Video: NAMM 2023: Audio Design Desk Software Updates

All right, so how's it going? Sorry. So how's it going? My name is Jonathan from Audio Deign Desk, and today I'm going to show you a couple new features and what we have here for Audio Deign Desk and what we do here. So simply, we are our own DAW that we use AI technology to help you sync audio to video in a much faster and more efficient way. Instead of the traditional having to find your sound in your sound library, having to drag and drop, manually sync the sound one by one, and if you don't end up liking that sound, you usually have to delete, start that whole process all over. So I'm going to show you what makes us different compared to other DAWs on how we do audio for video here.
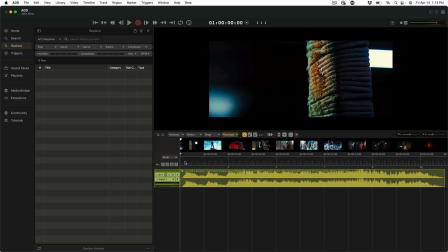So I'm going to do this demo today with this John Wick 4 trailer here. And I'm going to show you something that we have a brand new feature that we're releasing here at NAMM is
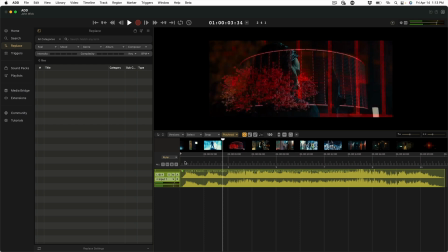this trailer has the original audio from the actual trailer itself.
I'm going to need a gun.
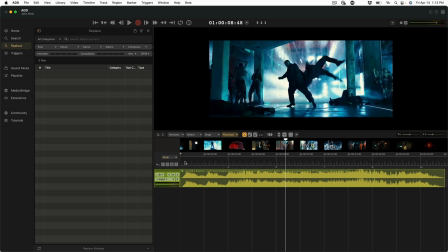With all the sound effects and all the dialogue. But what if as a content creator, I want to be able to practice doing my own sound design, but I still want to keep the dialogue in there. It's hard for me to do sound design on top of what the original audio is, but we have an isolator feature here where it analyzes the stereo file and it will split the sound effects away from the dialogue.
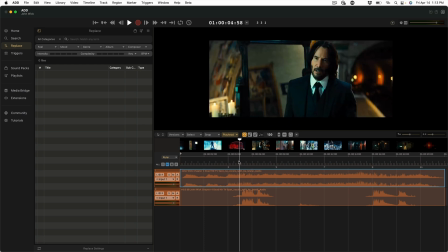So now I can mute the sound effects. I'm going to mute. And now I just have the dialogue here.
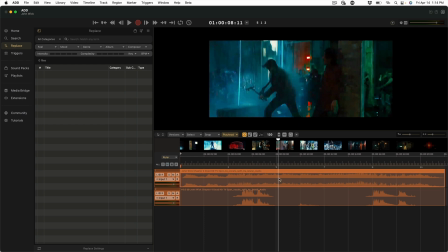So now that I moved all the original sound effects out of the way, now I could do a sound pass here.
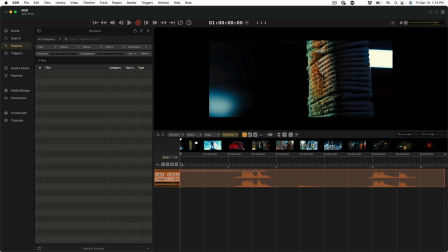So I'm gonna go in and start showing you how we could do the sound much faster than traditional softwares is because everything's a trigger-based system.
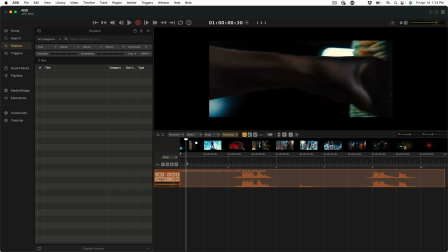So let's talk about the sound design for a second. In sound design, you have your cinematic hits, transitions, risers, and drones. So because our software is a trigger-based system, if I were to hit H, it's going to bring in a hit.
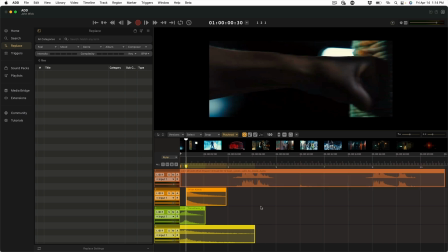T would bring in a transition. R would bring in a riser. So I can utilize those tools and do a quick sound design pass by just watching the scene here.
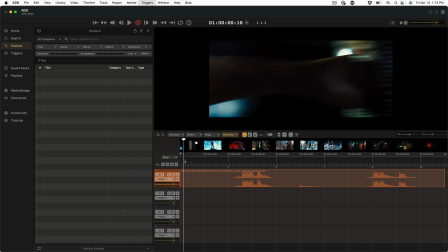So let's say I'm going to start off with a cinematic hit right here, and I'm going to bring in a rhythmic element right here.
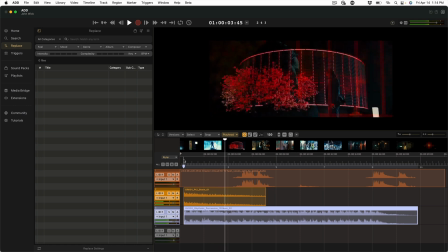And I'm just going to watch the scene where I want to put more sounds.
I'm going to need gun.
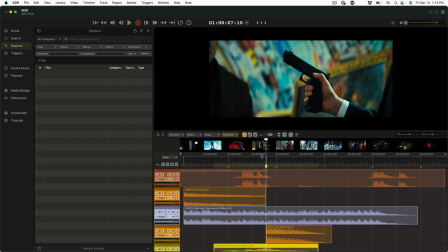So maybe right there, I'm going to do a hit rise because it's going to go to this next scene right here. So I'm going to build some tension here.
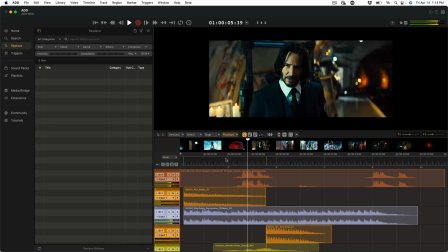I'm going to need gun.
And I'm going to bring in another hit rise right here towards the end.
Ready, Josh?
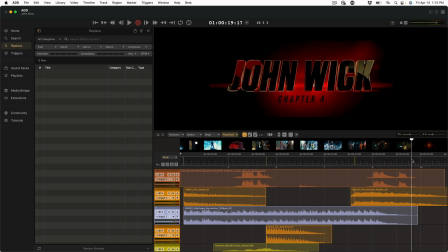Yeah.
Cool. And then I think I'm going to add just one more hit title right when we see this here.
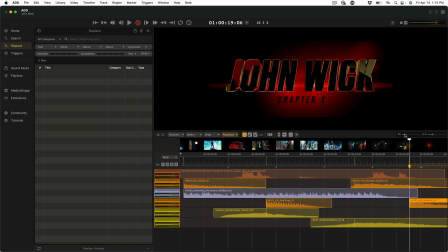So now it populated my timeline here, but it pulled randomly from our 75,000 sound library. But what if I don't like some of the sounds that it gave me here? In other softwares, I would have to delete and resync all this stuff, right?
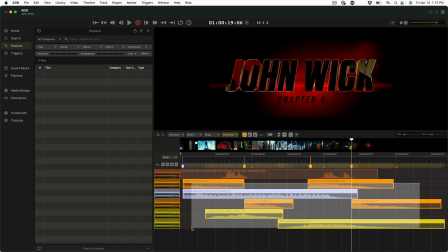But if I were to select all the sounds that I don't want,
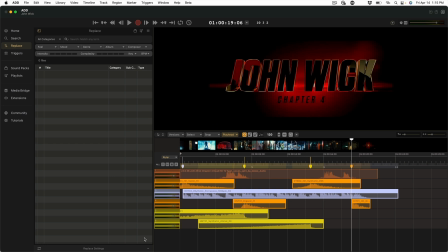I could just hit Command R. It's gonna replace with all new sound elements while keeping everything in sync where I placed the original sounds at. So this way you could do endless compositions.
I'm going to move it.
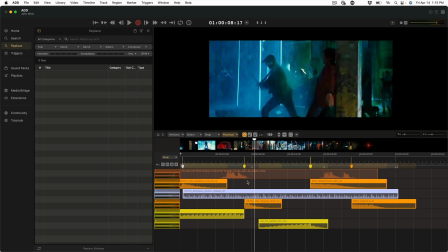Go.
But let's say I want to fine tune it. So I know that this is a pretty aggressive trailer. So I'm going to go to the replace window right here. And this is where I can adjust the parameters to fine tune what type of sound I'm looking for here.
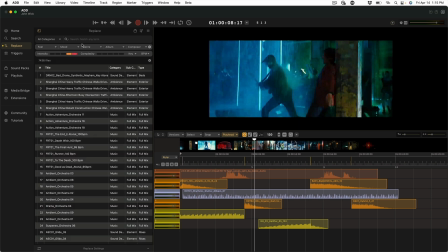So I'm going to bring the intensity to about 4 and 5. And I know I want it to be more organic sounds like some drums and more like metallic hits. So I'm going to just type in the keyword organic here. And now it's going to narrow down our 75,000 sounds all the way down to the sounds that best fit high intensity organic sounds here.
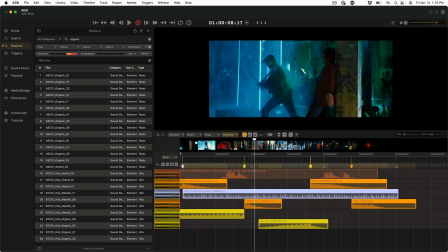So I'm going to go ahead and select the sound design here. And I'm gonna replace it, and now it should give us some more intense organic sounds.
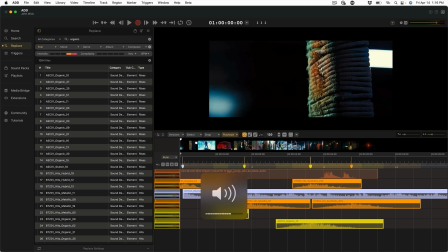Let's take a listen.
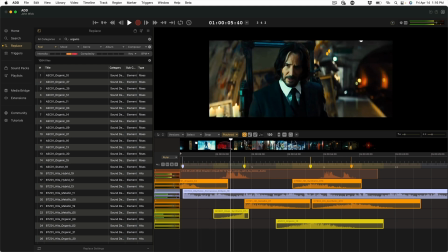I'm going to need a gun.
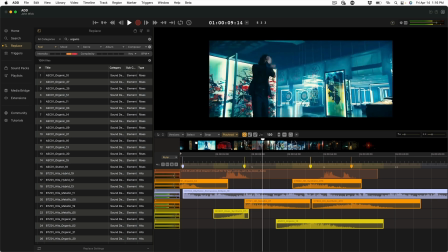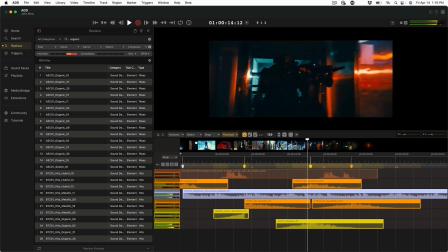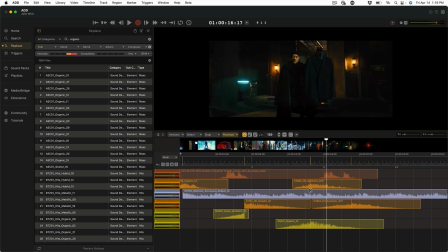Awesome, I love how it sounds. One thing I'm gonna do is I'm gonna cut out the rhythmic right here at that last hit because I wanna focus on the dialogue right here. And I'm gonna just cut this riser just a little bit short here.
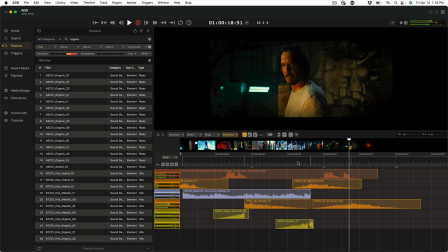You ready, John? Yeah.
Nice, and I'm just gonna move this right here. But let's just say I wanna replace this one sound, like this one, I wanna replace this hit here.